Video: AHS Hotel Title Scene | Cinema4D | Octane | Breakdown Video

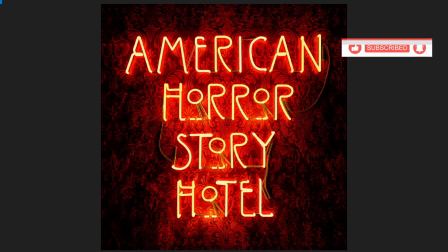[1:02]
Hello everyone. Today we are going through a walkthrough for this American Horror Story hotel. I found, I like this TV show very much. So I thought let's create this artwork which they have shown in American Horror Story hotel.
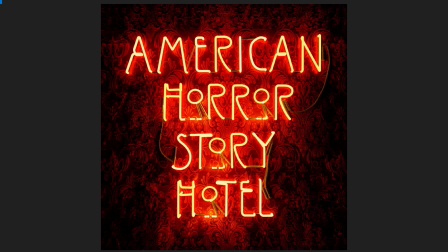[1:20]
I was watching through this and I really like the vintage look and the typography and the way the wallpaper looks and everything. So I thought of giving my own take through it. Today we would be discussing the lighting, the texturing.
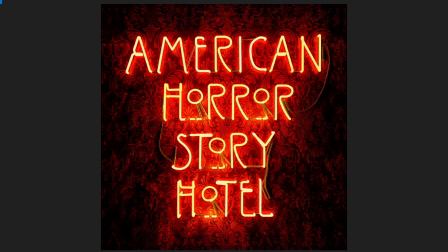[1:35]
Texturing is not much. This is a very small walkthrough. You can see the details over here, like the dust detail I created, so it should look like little vintage kind of effect that this
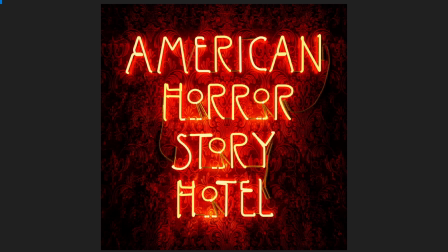[1:51]
what you say neon signs are there from very long time. It should look something like this, that you can see small details on the wires, that there is a dust and everything going on. And on the wallpaper you can see there are many combination of textures I have used to make it a little bit more grungy.
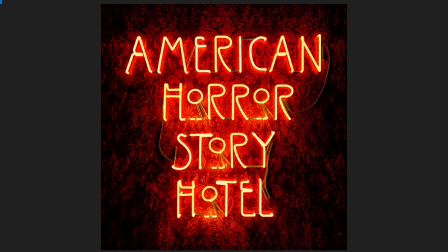[2:11]
I've used Photoshop a bit, but it's not that much because I try to achieve the look in 3D itself. So we will talk about this and we will go through all the things which I did before and after this whole composition. Okay, so let's get started.
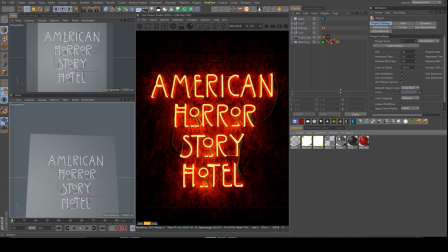[2:31]
So here is the screen. I will just go through the layout first. This is my main camera and the camera is reflecting in the Octane window.
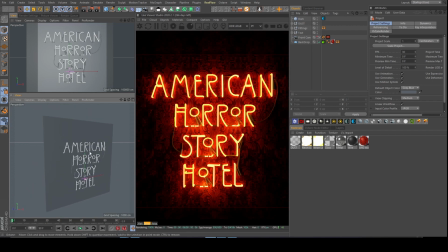[2:42]
And this is my new panel which I created just to move around so that my camera over here is not affected. This is the main gist of the scene. Like, this is a dark HDRI, there is nothing inside, it's just to create a dark environment.
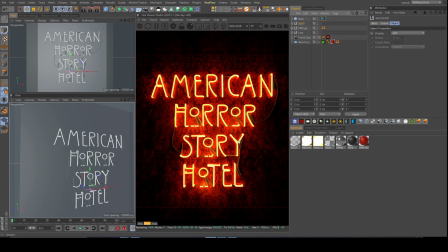[2:57]
This is a dust, we will talk about it more. The dust you can see on top of the wires and everywhere you can see.
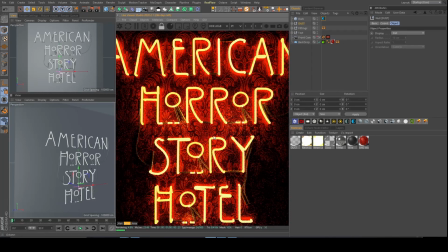[3:04]
If I zoom in a little more, so you can see the dust over here.
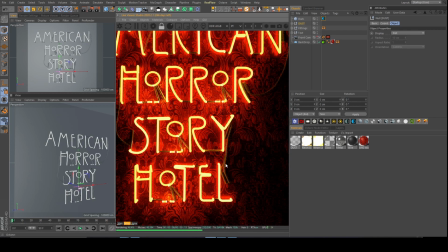[3:10]
You can see how it is making it look more kind of old, used or stayed on some for a while over there. So it looks like this. Now the camera is clear, so you can see more clearly like the dust and everything.
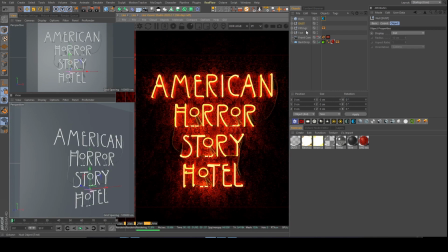[3:27]
So that was one thing. Second, coming on the fittings is the file of all these wires and tubes. And the text is the main American Horror Story hotel which I created separately. So it's like in pieces so that it is more accessible and organized.
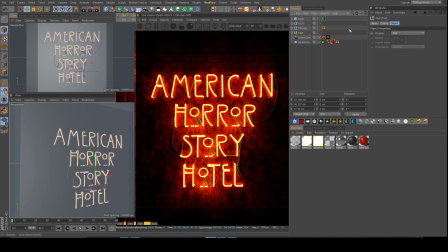[3:47]
I think everybody should do this because you can it helps you to manage your project more and you can go through the files very easily. So the front cam is locked right now because I end up moving many times.
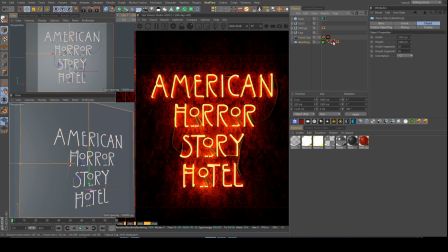[4:02]
I think everybody does that, so I just locked it. There's a backdrop which is having this American horror story wallpaper, this one which I created. I think there are no extra unused materials. Yeah, there are no unused materials. These are the ones which I used.
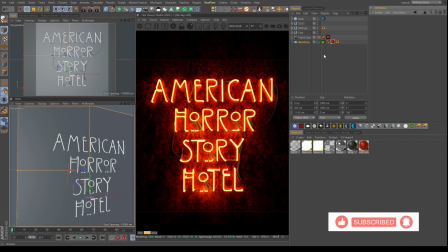[4:22]
So let's discuss what I have done to create these things. Firstly, I think we should hide the dust and we should hide the fittings. Everything is gone, so the text is there. So let's just talk about American text.
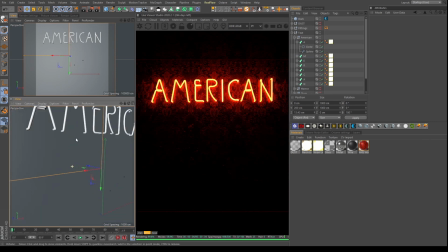[4:41]
Yeah, that's it. So what I did was I went over here and I just went in my plain mode.
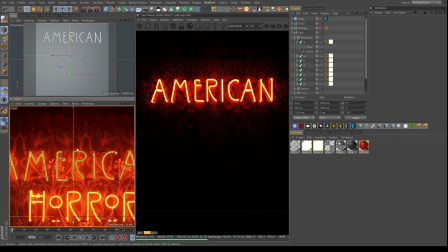[4:48]
I just had this image from a reference from Google.
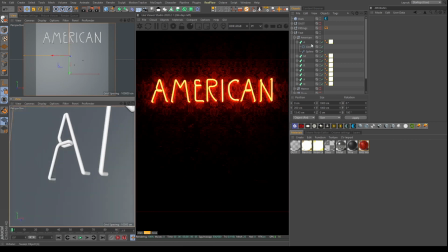[4:53]
Then I just went in front mode and I created these splines. You can see the splines.
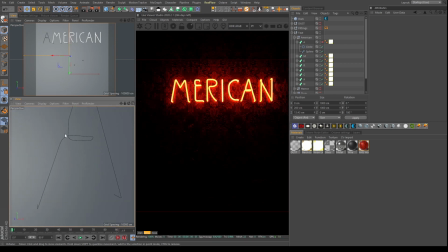[4:59]
It's just a matter of creating the angular splines, then clicking the points and using right click and chamfer.